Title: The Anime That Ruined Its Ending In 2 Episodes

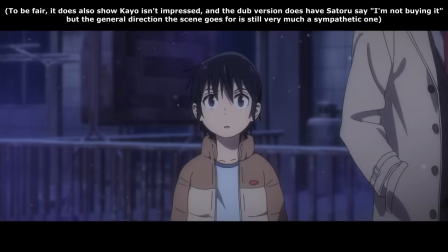And I know this is what the show was trying to do, because while the mom is loudly crying, other characters are also tearing up, signifying to us that it's supposed to be a touching
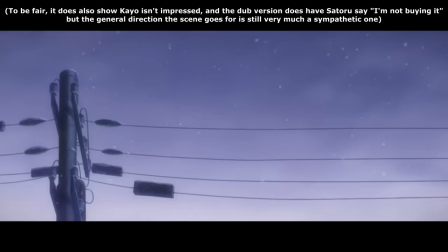moment, all while gentle piano music is playing.
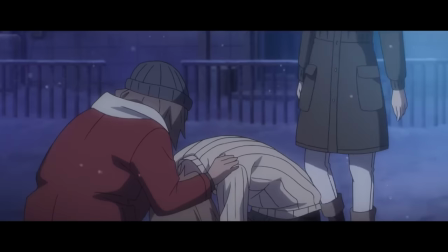And the cherry on top is that Satoru's mom goes up to her and suggests that even she must have cared about her daughter at some point,
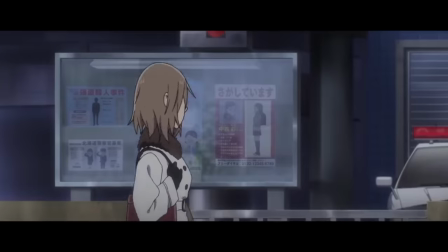which is an almost unintentionally laughable line of dialogue, because not once does it ever show even the tiniest hint of that throughout the entire show.
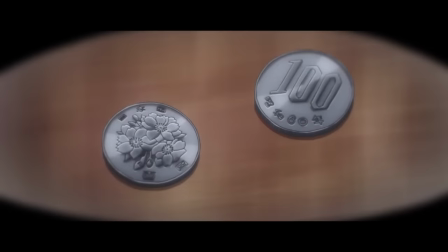Doing an emotional scene with a backstory worked with Kaio because we already felt sympathetic towards her from the start.
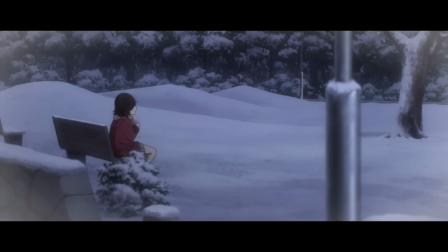All it needed to do was put focus on a specific part of her life that we never really considered before, but that doesn't apply here.
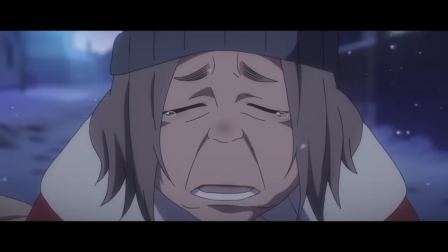Not to mention, the backstory itself is also extremely overly simplistic with how it portrays the subject matter,
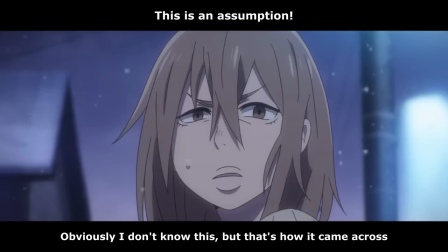almost as if it doesn't quite have a full understanding of how abuse victims can become abusive in the first place.
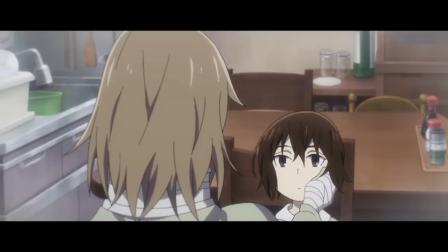Like, it shows the mom getting hit. Then it goes to later when she's all hurt and bandaged up, she holds Kaio's cheek, then turns away, is completely calm,
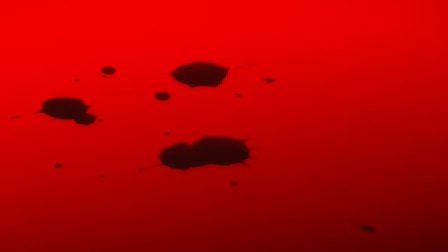and then for seemingly no reason suddenly turns around again and starts beating her? Like, forgive me if I'm wrong on this, but I'm quite sure there's a bit more to it than that.
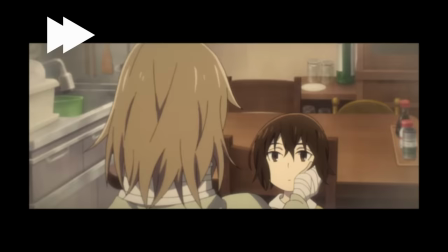It speeds through everything that happens so quickly that none of it feels believable. If this wasn't a flashback and was just shown in real time, it'd seem ridiculous.
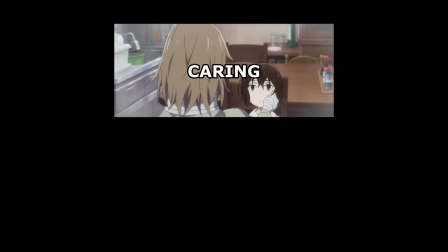Such a drastic character change like this, one going from caring to abusive, is the sort of thing that needs to happen gradually over time.
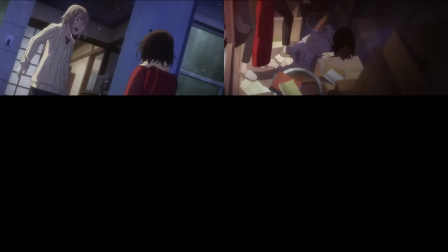But instead, this all happens in about 20 seconds, and completely uprooting how we've been seeing a character for the last 8 episodes and making us change our mind on
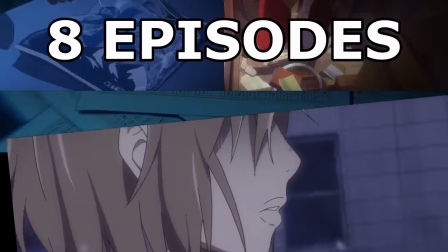them isn't exactly something that can easily be done within a 20-second Demon Slayer-esque flashback.
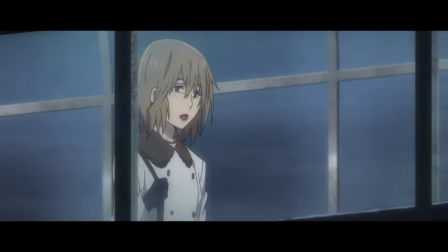Like, imagine if it took just a little bit more time to show how this level of abuse affected the mom throughout the years, and how she'd slowly become more and more abusive and neglectful over time.
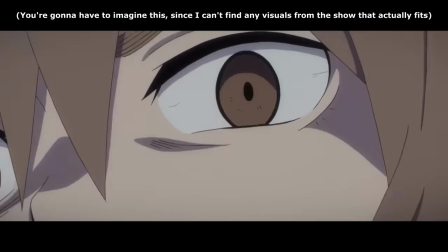Maybe Kaio would say something she didn't like or doesn't listen, and she'd hit her in response, which slowly became more and more frequent.
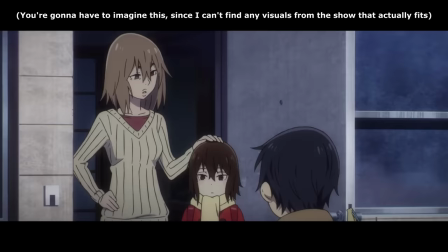This would add so much to this flashback, because we've all had our moments where we get angry or yell at someone,
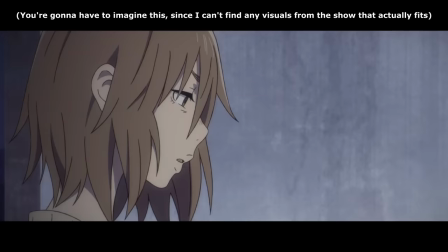and it makes us realize that any of us has the potential to become this person if pushed hard enough.
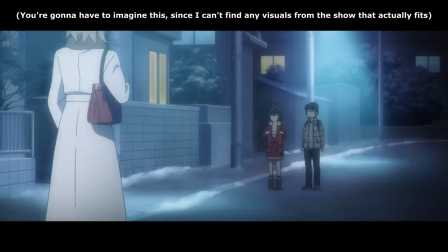It wouldn't have required too much more time, but it could have been written in a way with more subtlety and nuance behind it,
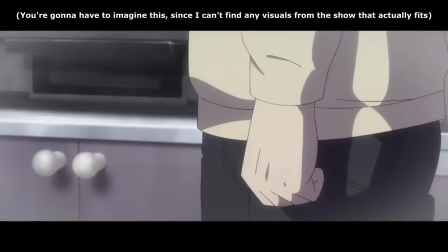rather than just doing it in the most predictable and obvious way you could possibly think of.
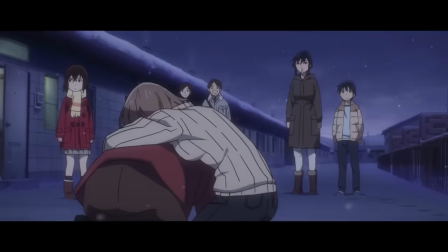Now, I know I've been rambling on about this for an unnecessary amount of time, and honestly, it really isn't that bad in the first place, especially when compared to some of the stuff that happens later,
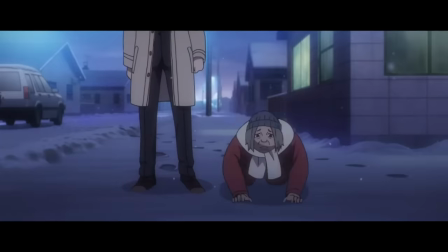but the reason I'm nitpicking this so much is because I truly believe that if this scene was just executed a little bit differently,
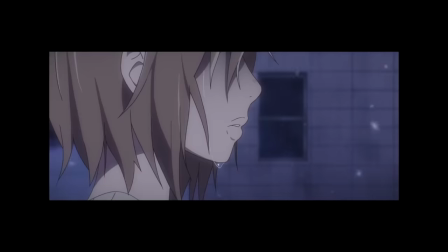it could have potentially been one of the greatest scenes in the entire show. How?
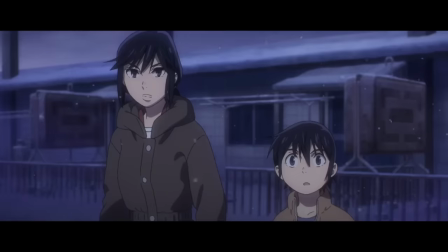Well, I'm saving how I'd personally do this until the end of the video, but until then, I believe the perfect example of how to do this is Konosuba.
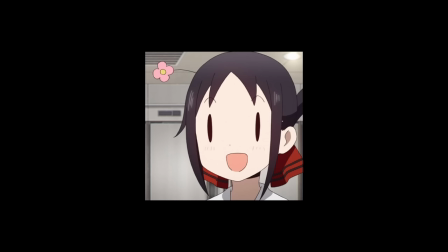Okay, but for real though, originally I had an entire section here talking about Azula from Avatar The Last Airbender,
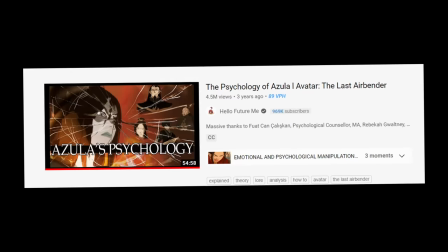but realized this video is long enough as it is, and since Hello Future Me already did an entire video on it,
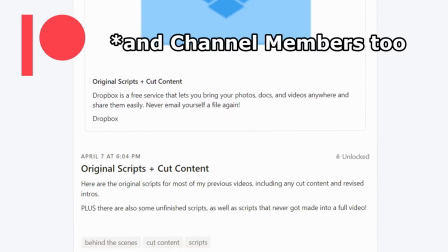I might as well just point towards that instead. I'll also be putting the full script on Patreon for anyone who's interested. But the main takeaway here is how while both are characters who suffered abuse and abused others,
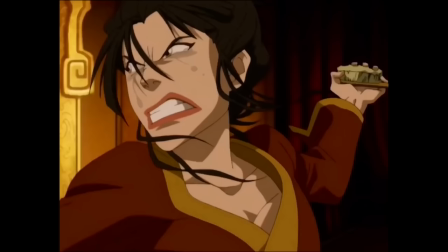one earned this moment through layers and layers of build-up and character development, and the other was done on a whim.
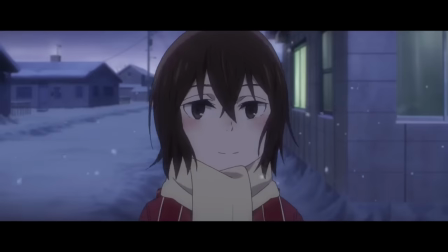That's the difference. Okay, let's finally move on. After the confrontation, Kaio says goodbye to Satoru and drives away with her grandma.
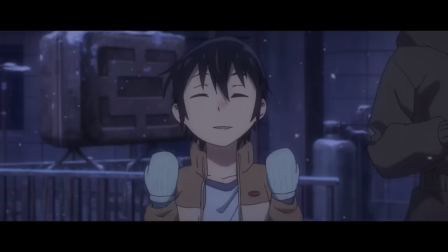And honestly, the scene is really good, with Kaio narrating the poem again from the beginning and also adding a whole new
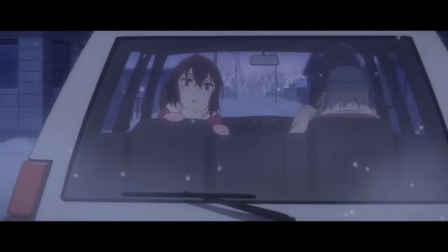layer of meaning to it and the title of the show as they drive away and Satoru chases after her as they see each other again for the last time,
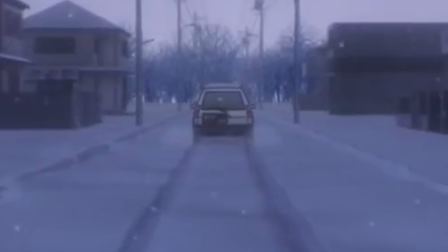adding a layer of bittersweetness to it all. It's a beautiful scene. Although, I'd like it much better if it actually happened during the last episode in the show, but I digress.
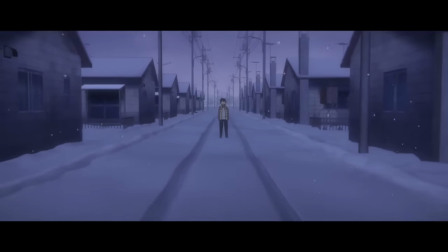They drive away, it's really bittersweet, but then after a few seconds of Satoru standing in the snow, we start to realize something.
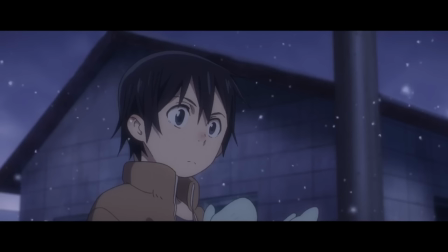Oh. What are we supposed to do now?
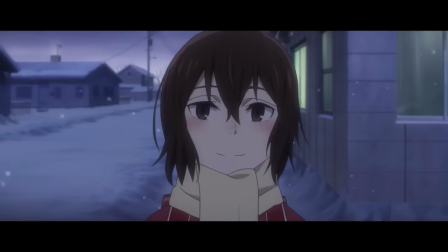The episode is just beginning, and Kaio, aka the main reason we're even here right now, is gone, and all the investment I had in the plot left with her.
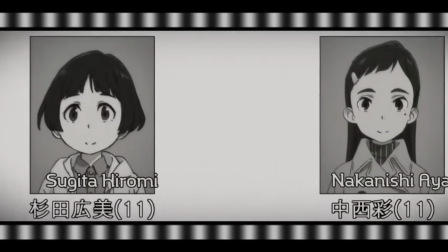The show puts so much emphasis on her that by the time she leaves, and we now have two other random kids that we need to save, both of which we don't really know or care that much about,
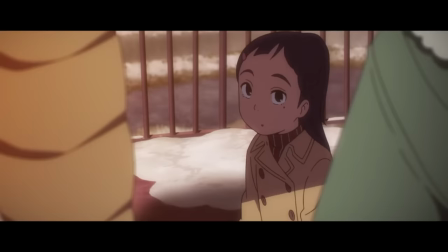it just feels more like a chore than anything. I'm gonna be honest, I think the writer kind of wrote themselves into a bit of a wall with this part.
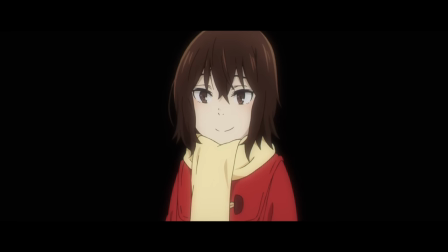It's possible they were planning for the two other kids to have their own arc, similar to Kaio's after hers was complete, but realized that would be a major drag to go through.
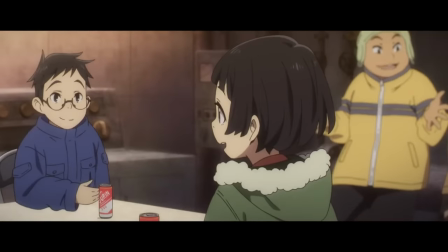I think the writer was well aware at this point that nobody really cared that much about the two other kids.